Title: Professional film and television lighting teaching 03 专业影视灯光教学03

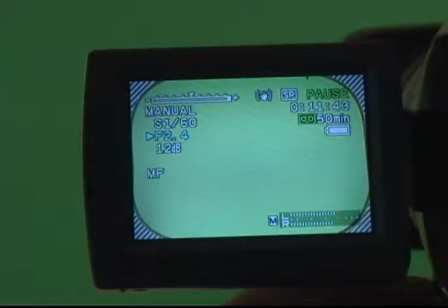4:09 If this is true, your screen is lit evenly.
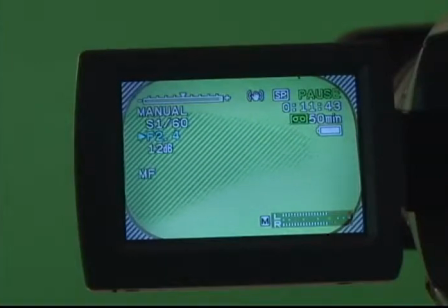4:12 If part of your screen is zebrid and the rest isn't, this area is too bright, so try repositioning your lights for more even lighting and try again.
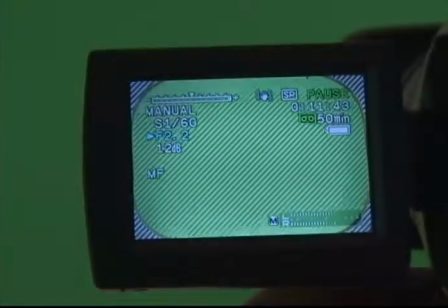4:21 Now even if it takes two or three clicks for your zebra to go away, your green screen might still key out cleanly.
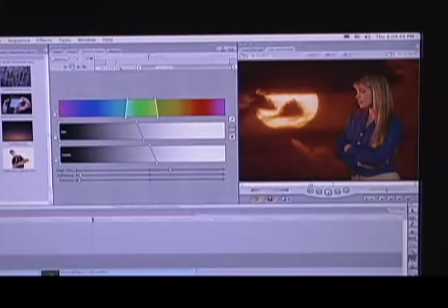4:27 A few tests with your software will tell you for sure.
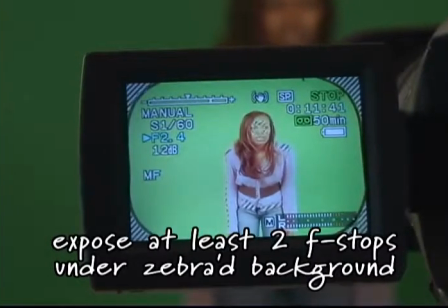4:31 Now, set your exposure at least two stops below the point at which the green screen was zebraed.
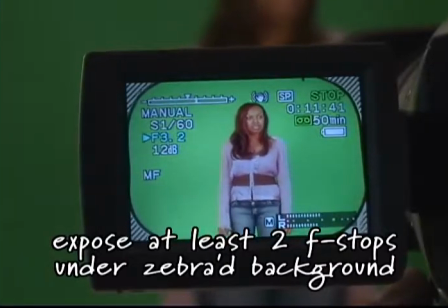4:36 That is, if the green screen went all zebra at f2, you want to set your exposure at f4.
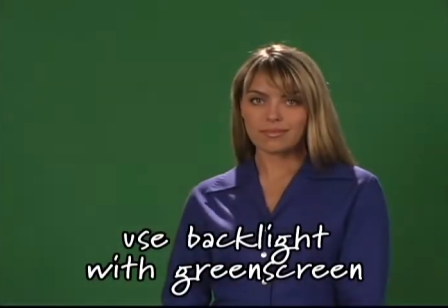4:42 A rim light is really important for green screen shots to remove any hint of green around the edges of your subject and to make them stand out from whatever background your devious mind cooks up for this shot.
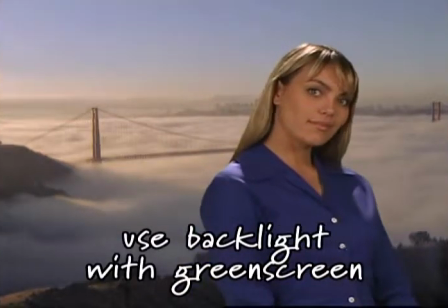4:52 You may need to use two backlights, one on each side.
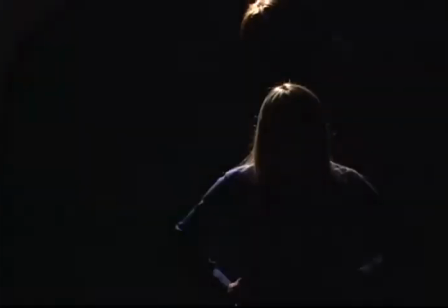4:57 Set a backlight as low as you can without being in the shot to make a nice white rim all the way around your subject.
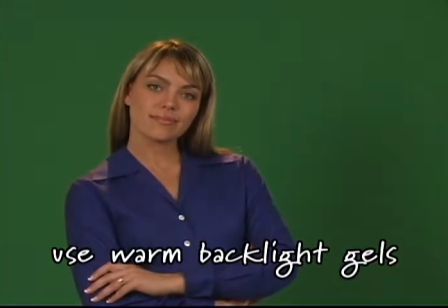5:03 You can also gel backlights with warm colors like orange or amber, but never blue or green. Okay, you're all set. If it's really important that you're able to pull a clean key, connect a laptop to your camera,
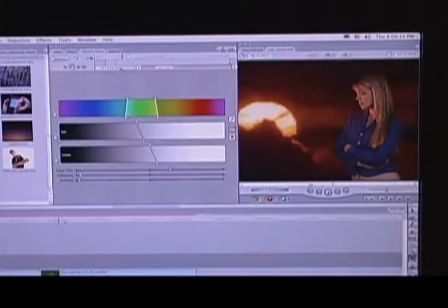5:16 capture a few seconds with the subject performing the action as they will in the shot, then experiment with keying it out.
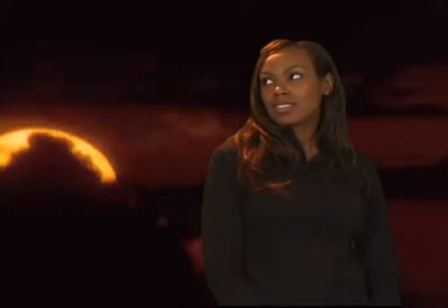5:22 For an important project, this is the best time to find out if you'll be able to get a clean key.
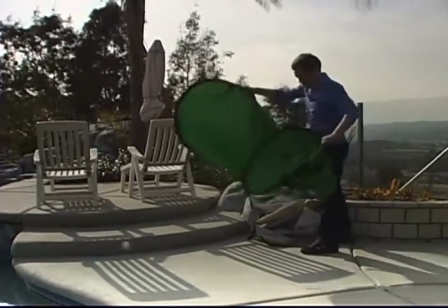5:27 You can shoot green screen shots outside with a large collapsible green screen.
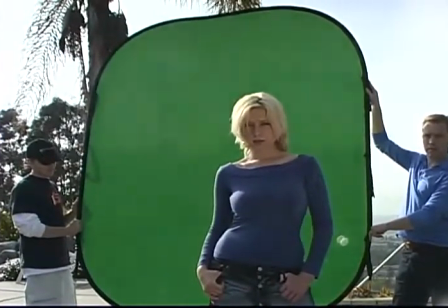5:31 Position the sun, I mean the subject and screen, so that the sun is behind and off to the side,
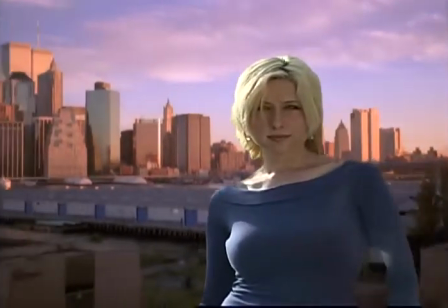5:38 rimlining your subject, a la the DVCreators.net amazing secret outdoor lighting technique.
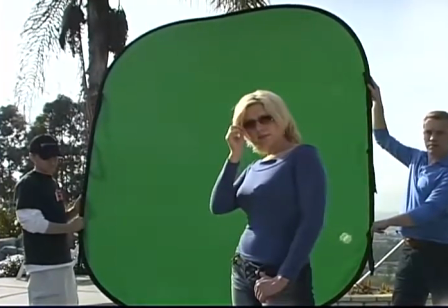5:43 Let the ambient light cover the screen evenly. This way, you don't have any shadows on the screen.
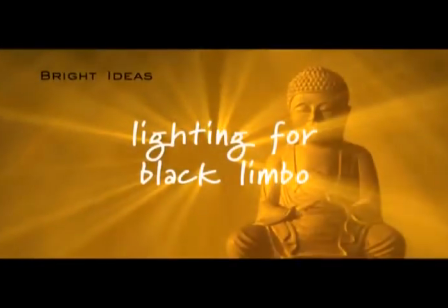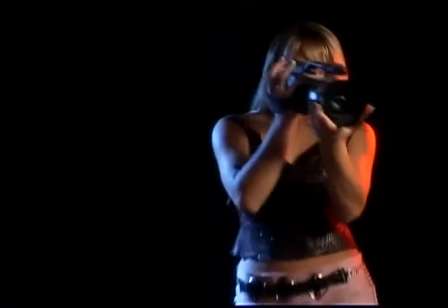5:53 In a black limbo set, you shoot your subject in front of a solid colored black background, so your subject appears to be floating in blackness.
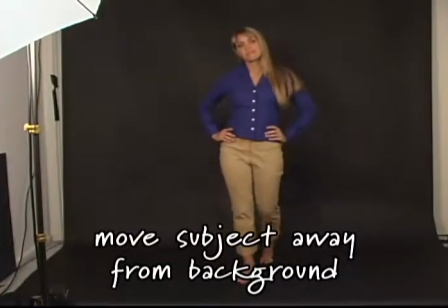6:02 First, position the subject as far in front of the background as possible.
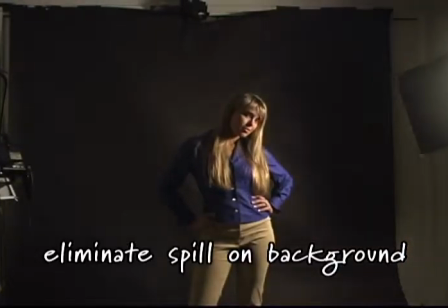6:06 Then, light the subject brightly and avoid all spill on the background by using flags and very directional key and fill.
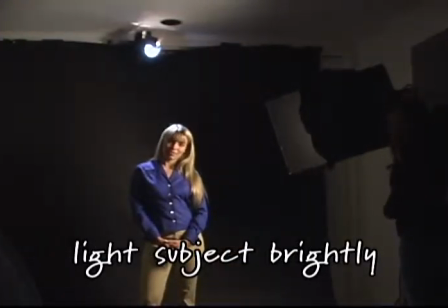6:13 The brighter your subject is lit, the more you can decrease your exposure so the background will go darker and darker gray and finally black.
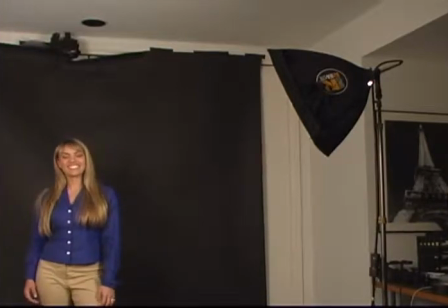6:22 In some locations, you might have to forget that big, beautiful soft light because there's just too much spill,
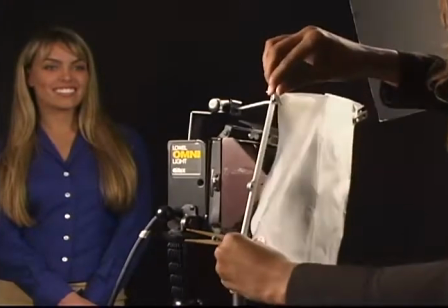6:27 and go with the diffusion gel and barn doors instead to tightly control light spread.
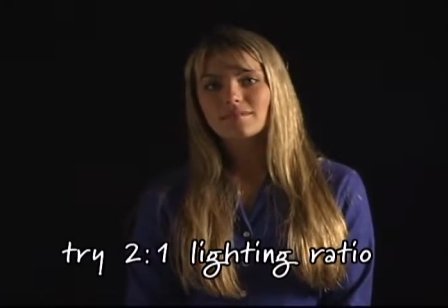6:33 A 2 to 1 fill should be used so shadows don't get too dark and merge into the background.
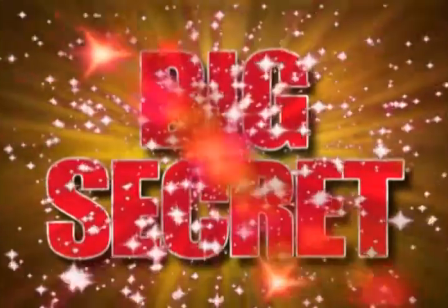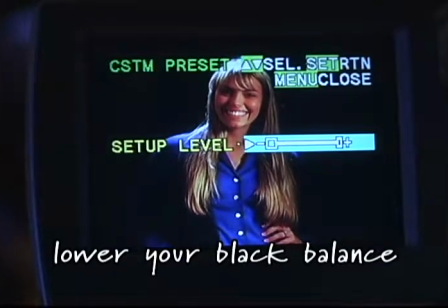6:43 Then use your setup level or black balance control on your camcorder to crush the blacks so the entire background goes completely pure black.
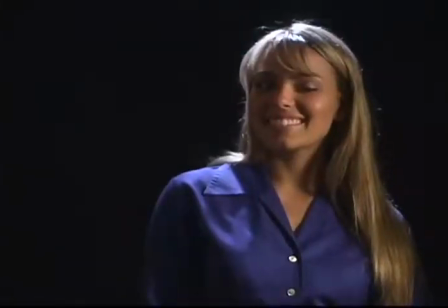6:51 A nice backlight to rim your subject is a nice touch.
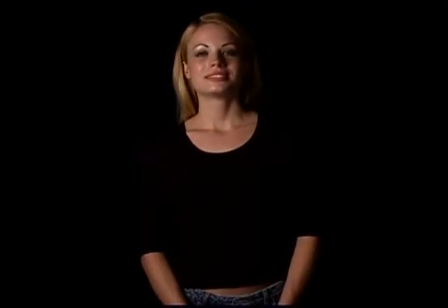6:55 Obviously, you want your subject wearing light clothes or crushing the blacks might make areas of their clothing black.
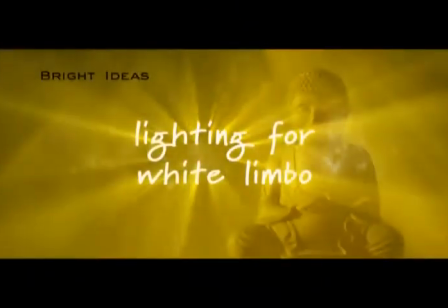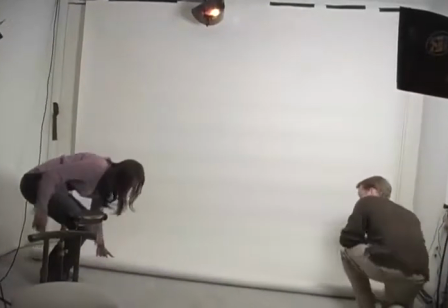7:07 In a white limbo set, you shoot your subject in front of a pure white paper roll,
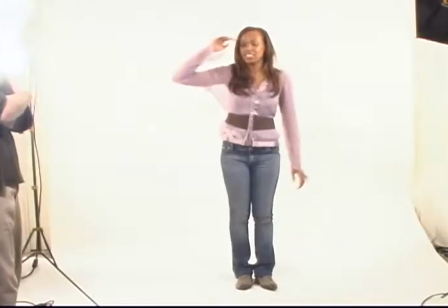7:11 white wall or white psych, so your subject appears to be floating in a white universe.
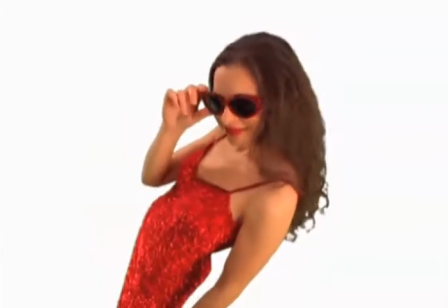7:16 This is a little more complicated and a little bit the opposite of lighting for black limbo.
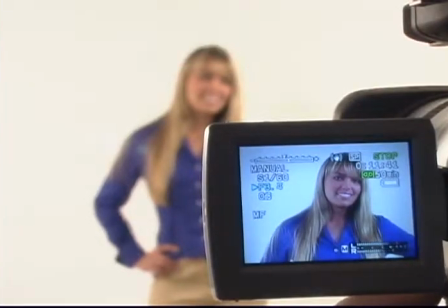7:22 You want to light the white background evenly and brightly so it just almost clips.
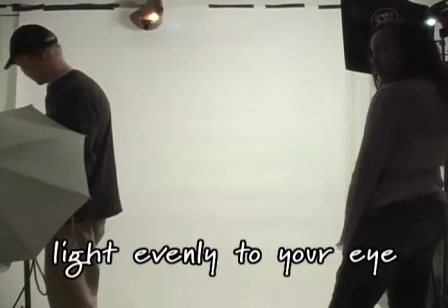7:27 Here are the steps. First, light the white background as evenly as you can to your eye.
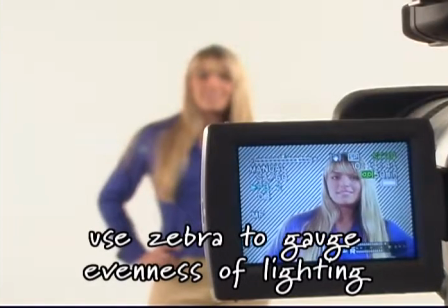7:34 Then, turn on the Zebra function on your camcorder and slowly increase exposure.
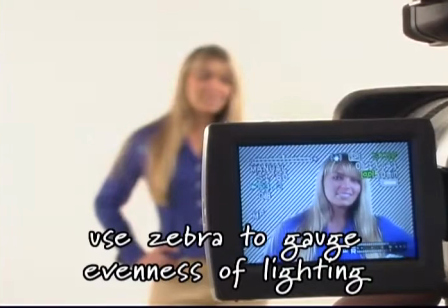7:41 Ideally, on one click of the exposure knob, the entire background should go completely zebraed.
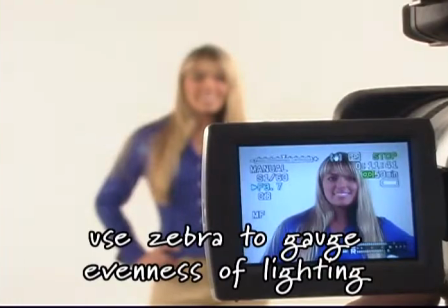7:47 Then, click back the other way and all zebras should go away.
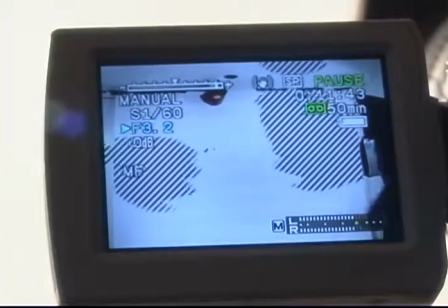7:52 If part of the background is zebra and part of it is not, reposition your lights to try to get the lighting more even.
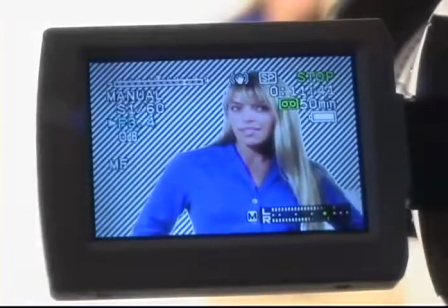8:00 Then leave your exposure set on the click with the full zebra stripes over the whole background, just one click away from no zebra.
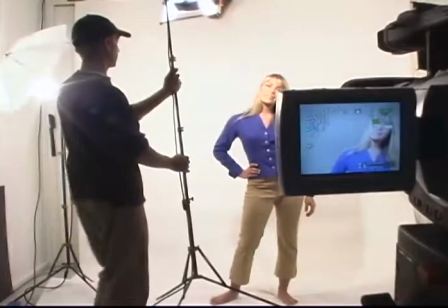8:08 Now you'll need to light your subject without changing the exposure on your camcorder.